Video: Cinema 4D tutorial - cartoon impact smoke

hey guys welcome back if you're new here my name is Sean Dove a motion designer from Melbourne Australia and today we're gonna take a look at another cinema 4d quick tip I know it's been a minute since we've caught up but I've been getting a few comments from you guys that I sound like a younger I guess more successful Chris Hemsworth aka Thor well I thought that was quite fitting as for
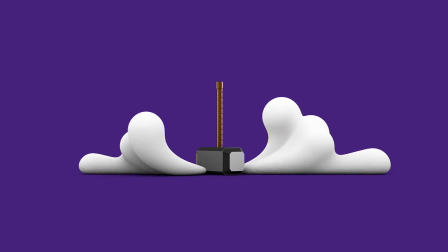[0:29]
today's quick tip we're gonna take a look at how we can create this fun cartoon impact smoke that I've used to show the power of Thor's hammer. Yeah all right guys with that said let's jump in we'll go have a play. Okay guys let's get straight into it.
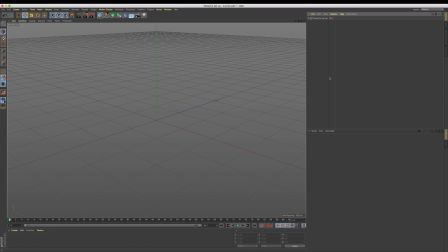[0:41]
So to define the shape of our cartoon impact smoke we're actually going to be using splines but more specifically mo splines. So let's come up to MoGraph and add a mo spline into our scene. Let's rotate it 90 degrees on x so it's facing us and now this point on the far left this is going to be our initial impact point and where our smoke is going to go outwards from there.
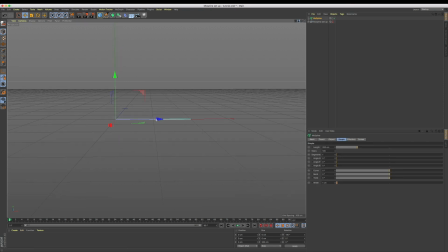[1:01]
I found most blinds worked great for this technique because we get access to all these great modifiers, which is going to allow us to try new things quickly and really design how we want our smoke to look. So let's add a bit more length. I'm going to increase it to 300 and also increase our width to 50, give ourselves some nice chunky smoke.
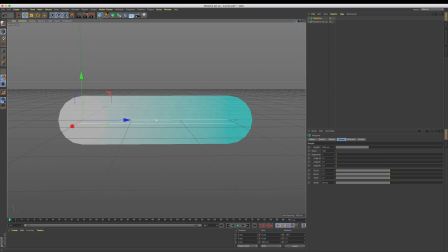[1:18]
Now as our smoke grows out, we want it to eventually start to rise, so to set this shape, let's increase our bend value.
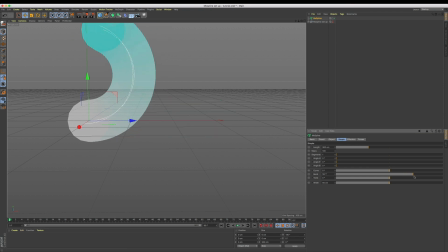[1:24]
I was finding anywhere between 150 to 250 gave me some really great results, but be sure to play around for yourself and find what works. Now we're getting there, but it's completely bent back on itself. So to have it feel as if it's pushing along the ground at the beginning, we can open up our bend and start to lower the point on the far left of our spline falloff,
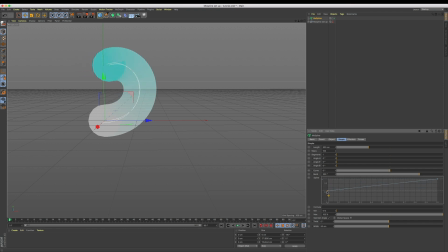[1:43]
and straight away you're going to start to see some of our initial shape coming back. Now to make this more dramatic, all we need to do is start to slide our left point towards the right, keeping along the base of the editor and this is just going to isolate the bend just to the far right of our MoSpline.
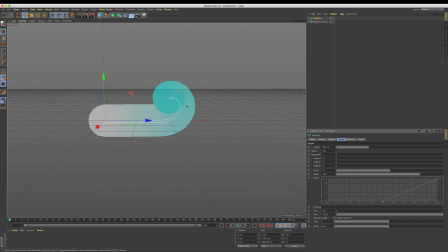[2:00]
Nice. Lastly for our shape, we want it to grow in thickness over time. So let's also curl down our width menu and just the same as we did for our bend, let's lower the left point in our spline falloff and now we can see our puff of smoke starts skinny and then gets nice and thick.
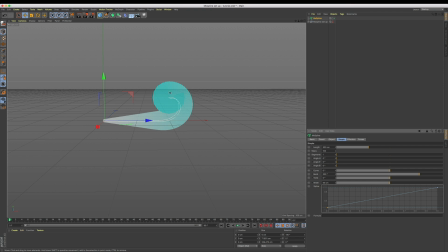[2:15]
Let's jump to the Object tab of our MoSpline And what we want to do is have this animate into position. For that let's add a keyframe at frame 30 on our end value set to 100%. Let's now come back to frame 0 and add another keyframe with the end value set to 0%.
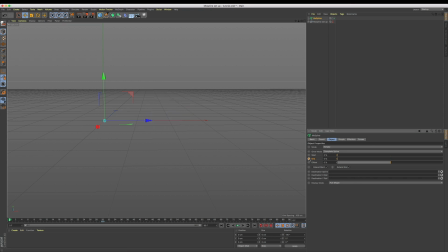[2:32]
My timeline is set by default to 30 frames a second. So now you can see as I scrub through, we see our puff of smoke grow into position. Great, we've just set our first piece that's going to help build our total puff of smoke. Now, what I found was having four of these most blinds in total gave me a great result.
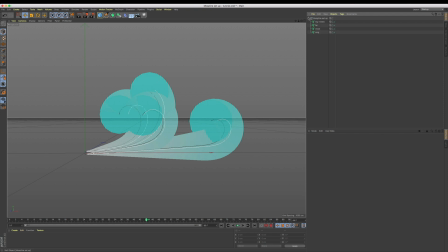[2:50]
So let me unhide these that I've already got set for us, and as you can see, these were set up exactly the same way as the one we just had a play with, just with different bend values and fall offs to create a more random finish. I've also slightly rotated them, but making sure to have them all starting from the same position, which is going to be our impact point.
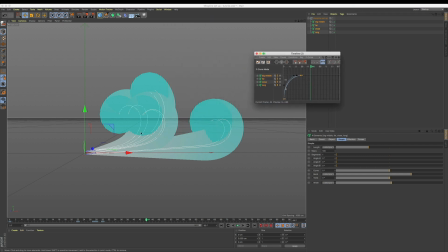[3:08]
These were also growing into position, taking around one second, I've just slightly offset the finished keyframe of each. Most splines are just the same as splines in the sense that if we hit render right now, we won't see anything. So to generate ourselves some geometry, let's add a volume builder into our scene and feed our set splines directly into the builder.
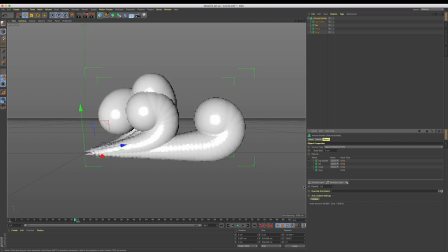[3:28]
Let's lower our voxel size to 3 to add more quality and then I found a value of 0.3 as the density for each most spline was enough to smooth it out. Speaking of smoothing, let's add a smooth layer to the top of our hierarchy within our Volume Builder, and this is going to give us some beautiful joins between the separate Mosplines.
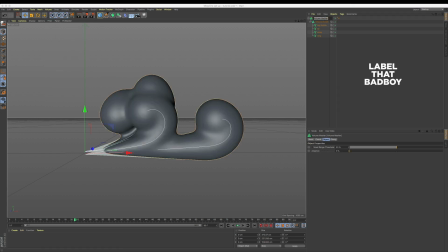Alright, let's select all our Mosplines and make a copy. We are going to use these ones to erase our originals to create the idea of smoke disappearing.
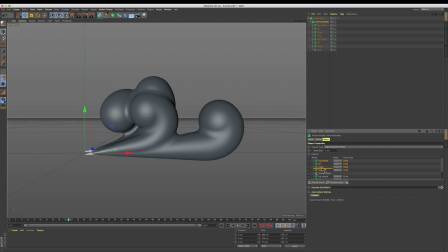[4:04]
Let's drop these into our Volume Builder beneath the Smooth layer and set the Mode for Each to Subtract.